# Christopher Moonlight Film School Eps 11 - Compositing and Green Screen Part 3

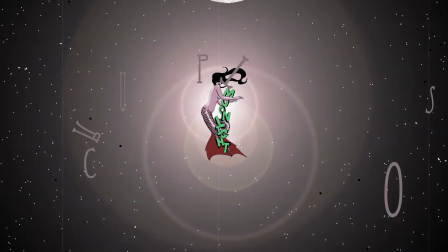Ready to get to work? Let's get to work. Actually, I did all the work without you. Sorry.
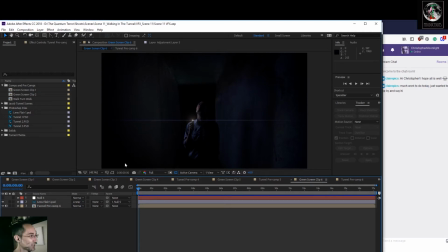Alright, so this is part 3 of the tunnel tutorial, and the good news is that I'm going to do part 3. The bad news is that when I was actually doing the work and recording, my mic became unplugged and I didn't realize it.
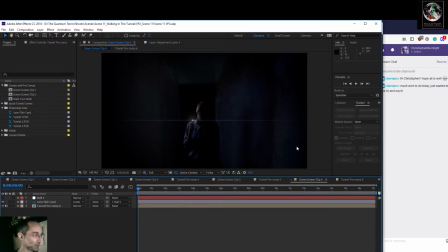So this is just going to be an overview of how I finish stuff up. So we're going to go in here. We've got this clip, and I did this for many clips.
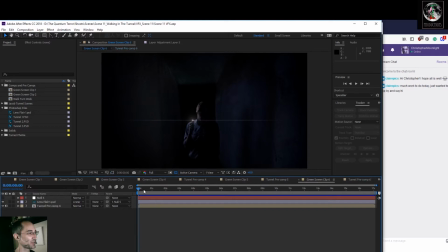So I'll show you what I did. Same thing. But anyway, I had a different tunnel scene. You notice this one is a bit different than this one.
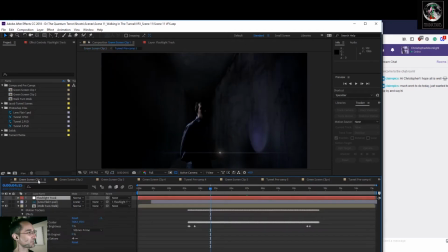It's supposed to be a different area in the tunnel, so I made 2 different tunnels. But what we have here, this finished shot,
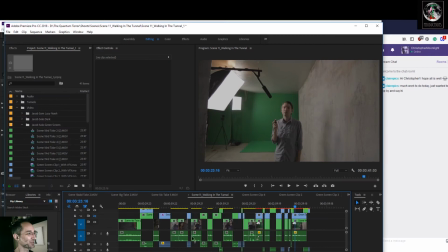actually I'll take you through it in Premiere because it'll run a lot quicker. So I have this finished shot.
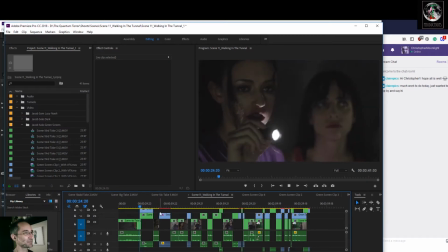Isn't that right?
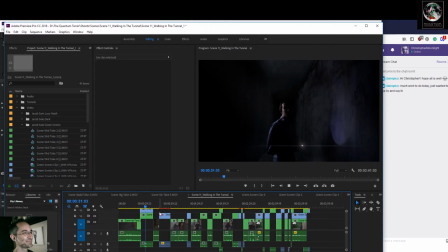I'm glad there are some details about this you're able to grasp.
And that is from this original shot.
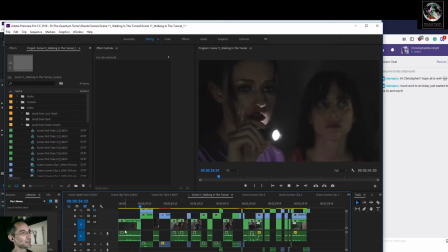Isn't that right?
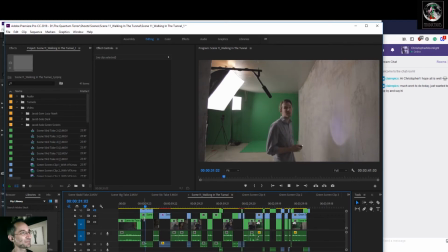I'm glad there are some details about this you're able to grasp.
Okay, so like I said, really to get this whole thing, you got to watch part 1 and part 2 of the previous live streams, which are on my YouTube channel, or maybe I think I posted them to my Facebook as well.
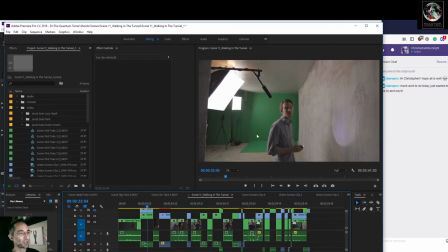But anyway, so the reason that I did this setup in my garage was I wanted a wall that his flashlight could actually react to, instead of building a 100% virtual tunnel around him.
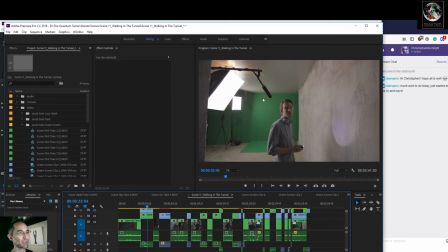But I didn't want, I wanted the tunnel to go deep into the darkness. I could have animated a flashlight on the wall, but believe me, in After Effects, unless you're some sort of genius, getting a flashlight to track
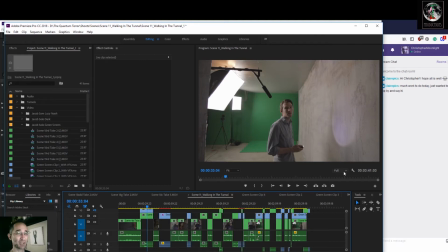along with the flashlight here and make it look like it's on the wall and not an After Effects thing, because After Effects, man, if you don't play it really smart, After Effects really looks like After Effects. I've seen some really great short films where people have used After Effects, but they've just followed the tutorial exactly instead of trying to finesse it.
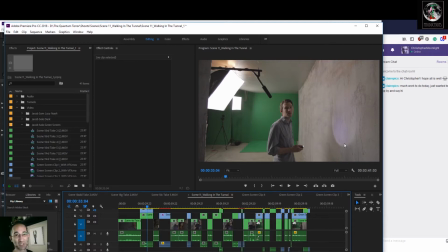And that's where people are really end up being worth their weight in gold if you hire them to do After Effects with you, is they're able to finesse it, not just follow the tutorial step by step and get the the result that you see on Andrew Kramer's videos or something like that.
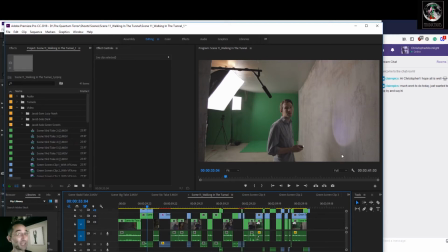Andrew Kramer's great, believe me, and I think Andrew Kramer would definitely agree with me. A tutorial will teach you how to do the technical stuff, but you need to be an artist and finesse it.
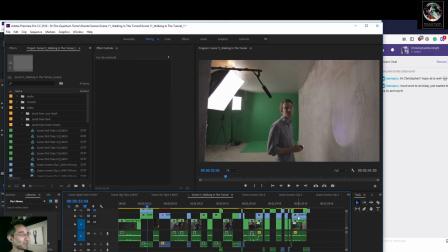Every situation, every bit of footage is a bit different. So now that I got that disclaimer out of the way, like I said, I had the I wanted him to shine the flashlight on the wall so it showed that he was actually interacting with the environment,
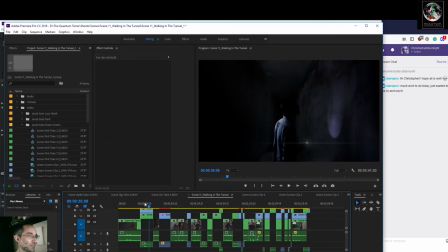which helps sell the effect. And then add the rest of the tunnel around him. So let's go into After Effects, and
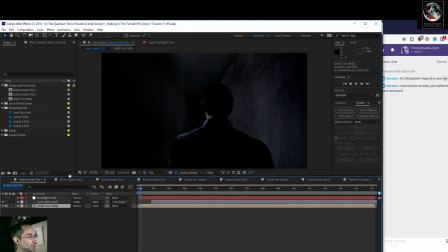so what we have here is we have the tunnel walk, and this is a pre-comp. So I pre-composed, let's see, where is the pre-comp for that? I'll just click on it. Alright, so here's the pre-comp,
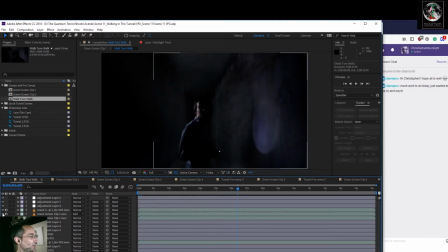and I'm going to kind of remove all the effects so you see what I did.
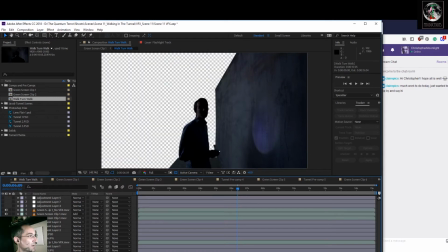Around there. Okay, so in the previous tutorials you saw me green screen this, and let's go to effects.
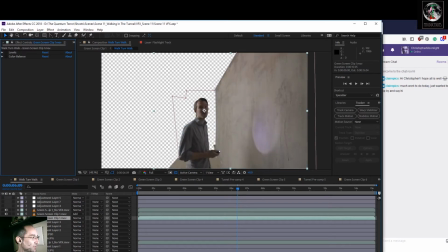So first thing I did was I added the tunnel,
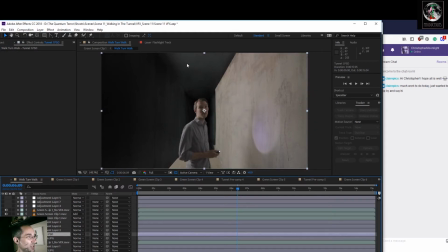which is a Photoshop layer. So that is this layer here, and then in this next layer here I did some color corrections, level, color balance. You've seen me do that a million times. So again, this is finessing.
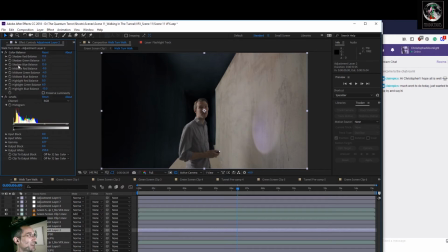I don't have exact numbers to match this. And then I went in and I clicked on this layer and you didn't see any changes, but there is a change actually.
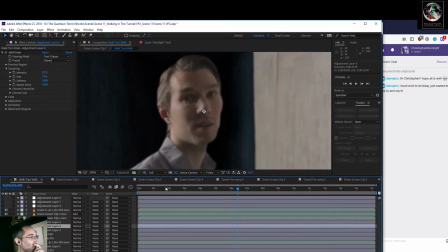Let's see if I can zoom in here, and that is grain.
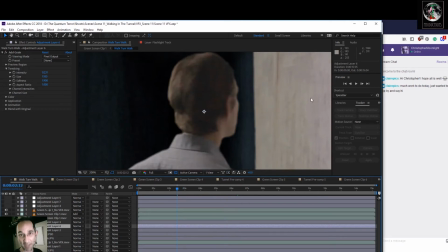7Ds, which I shot this with a Canon 7D, which is a crop sensor DSLR camera, and it has compression artifacts. So if you look, you probably can't see it,
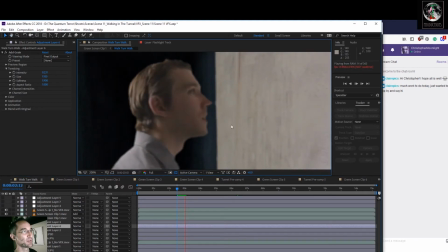but there's moving compression noise on this side. So I had to go in and I had to add some compression noise in the background here. You can definitely see the compression noise in his face here. So without the compression noise, you see the compression here and here, but not here.
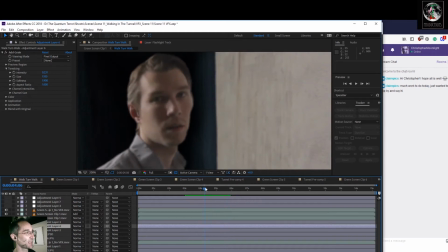And what that does is that gives this away as a still image, as a Photoshop image. Now, I'm probably going to go in and use a denoiser after, but I don't know how effective it's going to be,
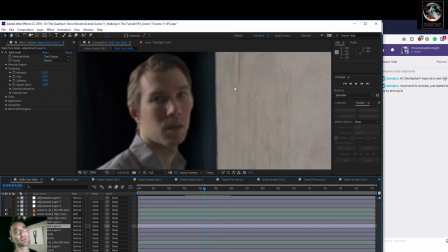and there's only so much denoise you can do before it starts to distort your footage. And besides, I kind of like the grain. You know, it's not, these days grain is frowned upon.
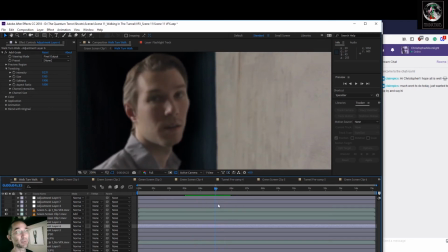It's not ideal, but you know, if you look at movies shot on film, especially some of the lower budget ones like Easy Rider, you know, 16mm film, you get you get that grain. It's a look. So I wanted to make sure everything was consistent. I figured adding animated grain,
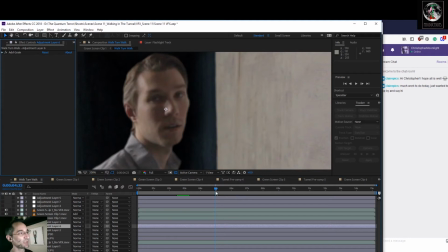just a little bit, would sell this as a complete effect. So next up, I added another layer, which was just more. Let's get back into
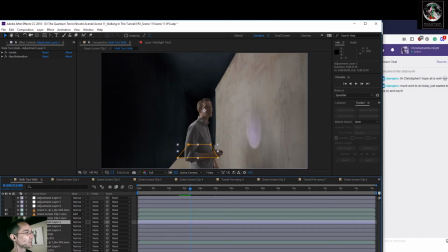what I had over here. Was, let's see if I click away from it.
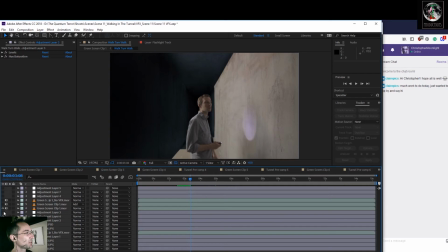Oops. I was just adding darkness because this was too light. Oh, and let's go back in here. Let's turn these back on. You know, I color corrected it to match.
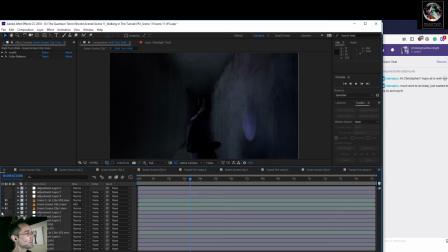But I just noticed that, oops, this just looked a little too light.
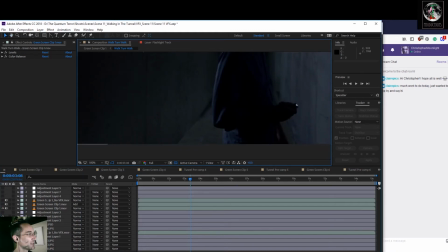Let's zoom in on it. This looked a little too light in comparison to this, especially when he gets further down the tunnel here. So I just darkened that up. And you can see it's kind of more consistent lighting look. And then let's go into here. Now,
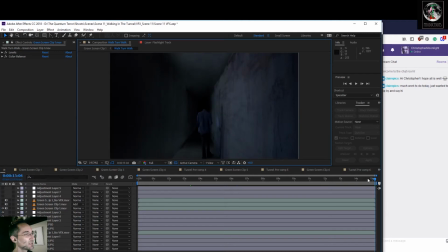let's bring him back. So when he crosses over to here, we had an issue with his head disappearing into this part of the layer here. So my solution to that was to duplicate this layer of him walking.
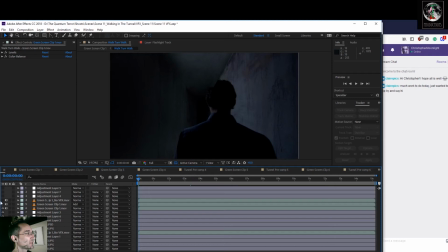Oops, not that one. This one here.